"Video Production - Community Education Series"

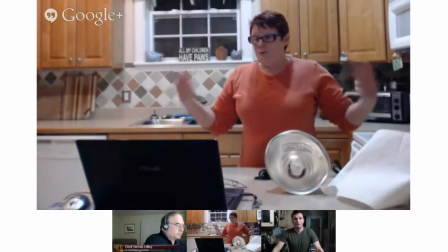2239s
They're not color corrected or anything, but we'll just see the difference it makes just to turn on these lights.
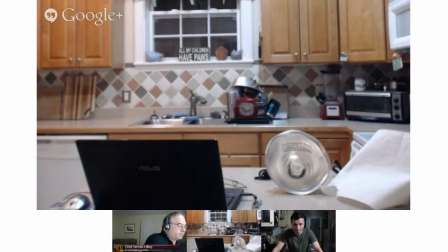2247s
Can you guys hear me okay? Yep. Yep. Okay. So this is a sad little fluorescent bulb that takes a while to actually crank up. So I've got that one on. And now I'm going to have to wander over to the other side without knocking anything over.
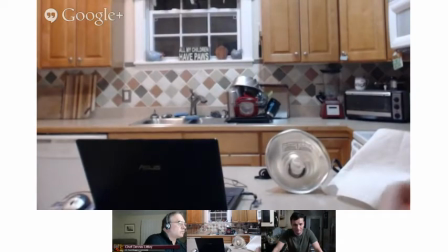So as far as the countertops is concerned, you know, you maybe want to get rid of those dishes. Oh, yeah, yeah, yeah.
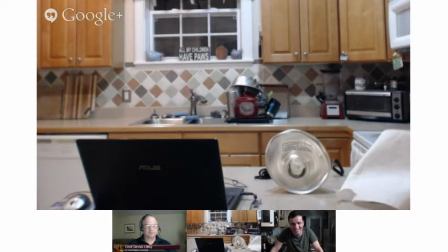2274s
Yeah, absolutely. I learned all these things from you, Lenny. I used to think that it was absolutely fine, that my kitchen looked awesome. And now I realize I must put it in the way. I don't actually like it. You know, sometimes I'll just see Doritos chips on top of a refrigerator.
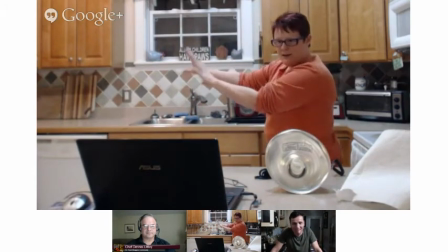2294s
But, you know, these are just little things. What I do, I have a corner of the kitchen that you cannot see, so I just take all of these items.
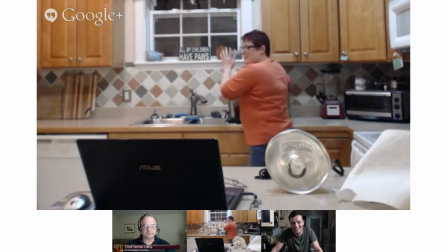2302s
You can leave them there now. Okay, we'll leave them so I don't make a horrible mess.
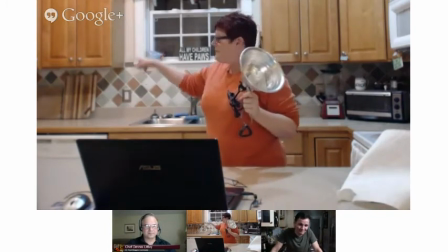2307s
And then this guy, I'm gonna take my step stool and use it as my black light.
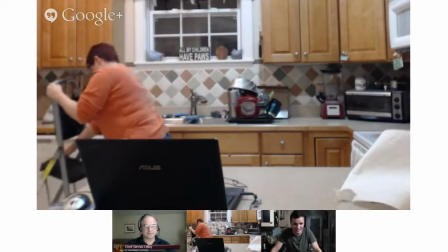2314s
I don't normally have a step stool in the kitchen. That's a nice one. It's totally handy.
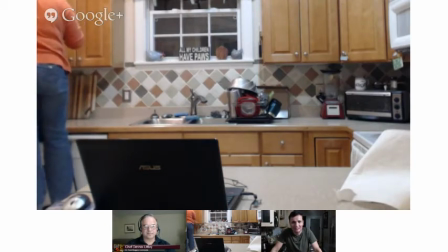2324s
It doesn't look very good in the shot though, does it? You know, it's so hard, like you'll shoot something and you know, I've shot stuff and And I've forgotten that the trash bin was over by the door. You just kind of, you can't stay on top of all of it, but you just have to try.
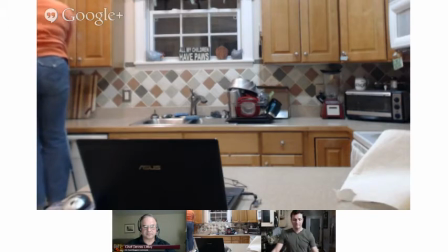2340s
Right, and honestly, it wasn't even on my radar until you said something, so I am much more mindful of these sort of things now. Okay, so this light, hopefully it's out of the frame at this point.
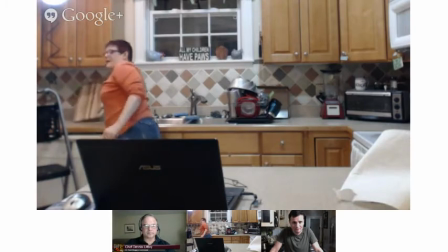2355s
And then now I'm like super aware of light switches because it's all Lenny's fault,
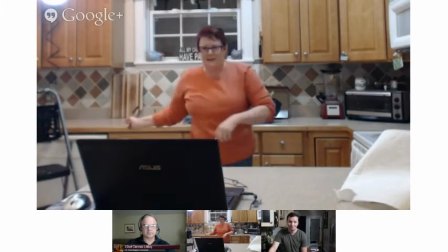2360s
so So I just take something reasonably decorative that ought to live in a kitchen and just cover the light switch like that.
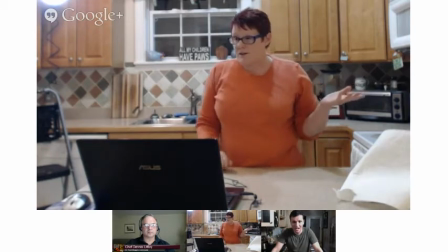2368s
How's it looking so far?
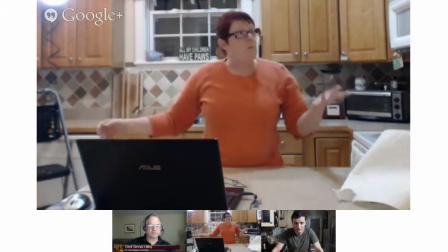2372s
Yeah, it looks good. I normally have the pendant lights on.
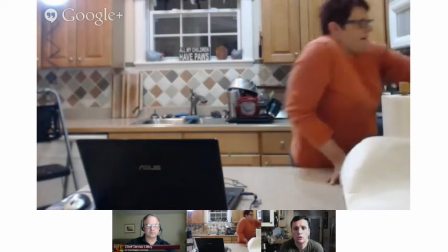2377s
I'm going to like climb over the countertop very elegantly and turn on the overhead
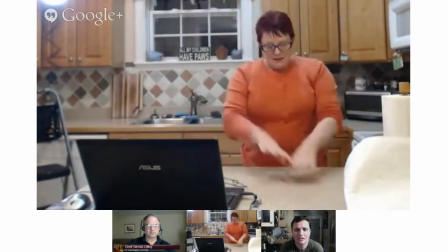2384s
just because I need that light if I'm working here and I don't have like color-corrected lights.
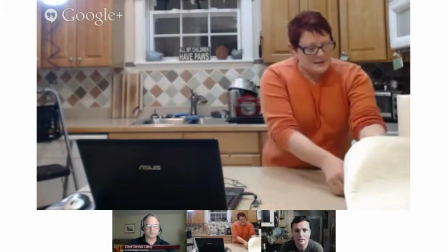2391s
I just have these halogen jabbies. Yep. And then this guy, he's kind of bright.
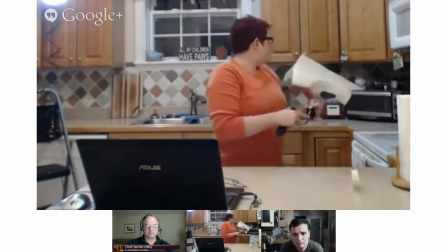2399s
I think he's only 60 watts, but he's kind of bright. And I use him back here behind the
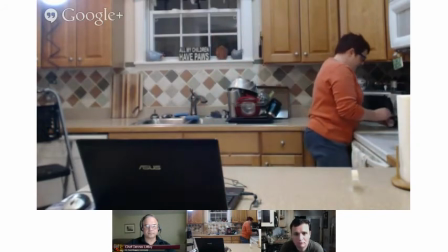2407s
black hole of the toaster oven. So I just plug him in. he has two layers of paper towel kind of muting that light a little bit. Yeah, and that's definitely where you want to be somewhat careful.
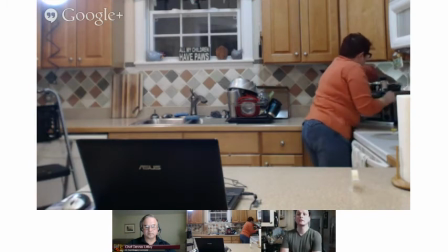2426s
I mean, these, you know, 40 watts, 60 watts, even 100 watt bulb is not going to generate a lot of heat, so you can get away with the paper.
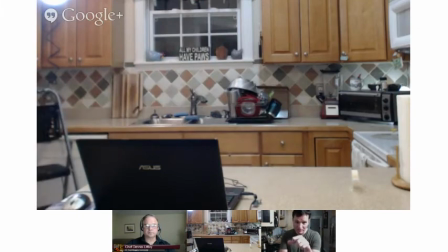2434s
But that's actually perfect, right? So you can see there's a huge difference with that corner and how it's nicely lit,
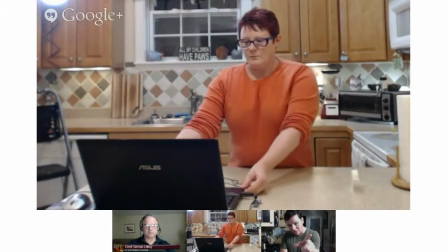2442s
and the the backlight that you have at the top, it's just blaring out light.
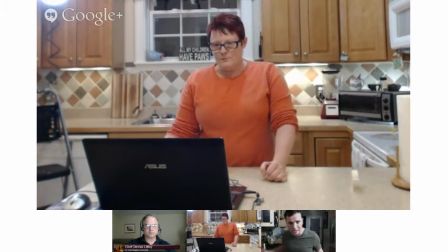2448s
And so that's something that maybe you can use. I mean, you don't need to go get cinema foil, but aluminum foil.
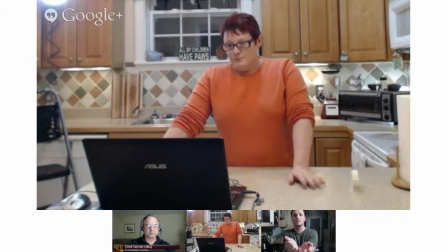2455s
You get some clothes pins, and you kind of hone it in and close it down a little bit so that it's just not blasting light out all over the place. Right. And that way you could just focus it specifically on your shoulders and on your hair. So I still feel like I'm a little far away.
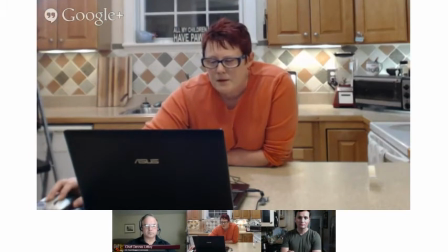2470s
I normally feel like for these things, I'm closer. Yeah, maybe turn it a little bit sooner.
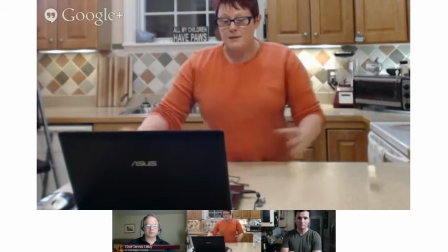2478s
I don't know. Now my head's cut off. But anyway, this is basically what I do.
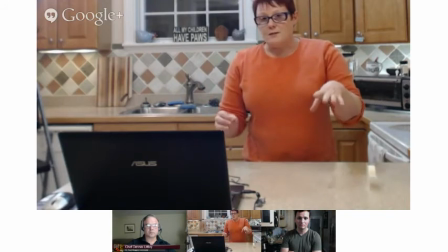2483s
And then I normally have time before we start something to play with the angle and make sure.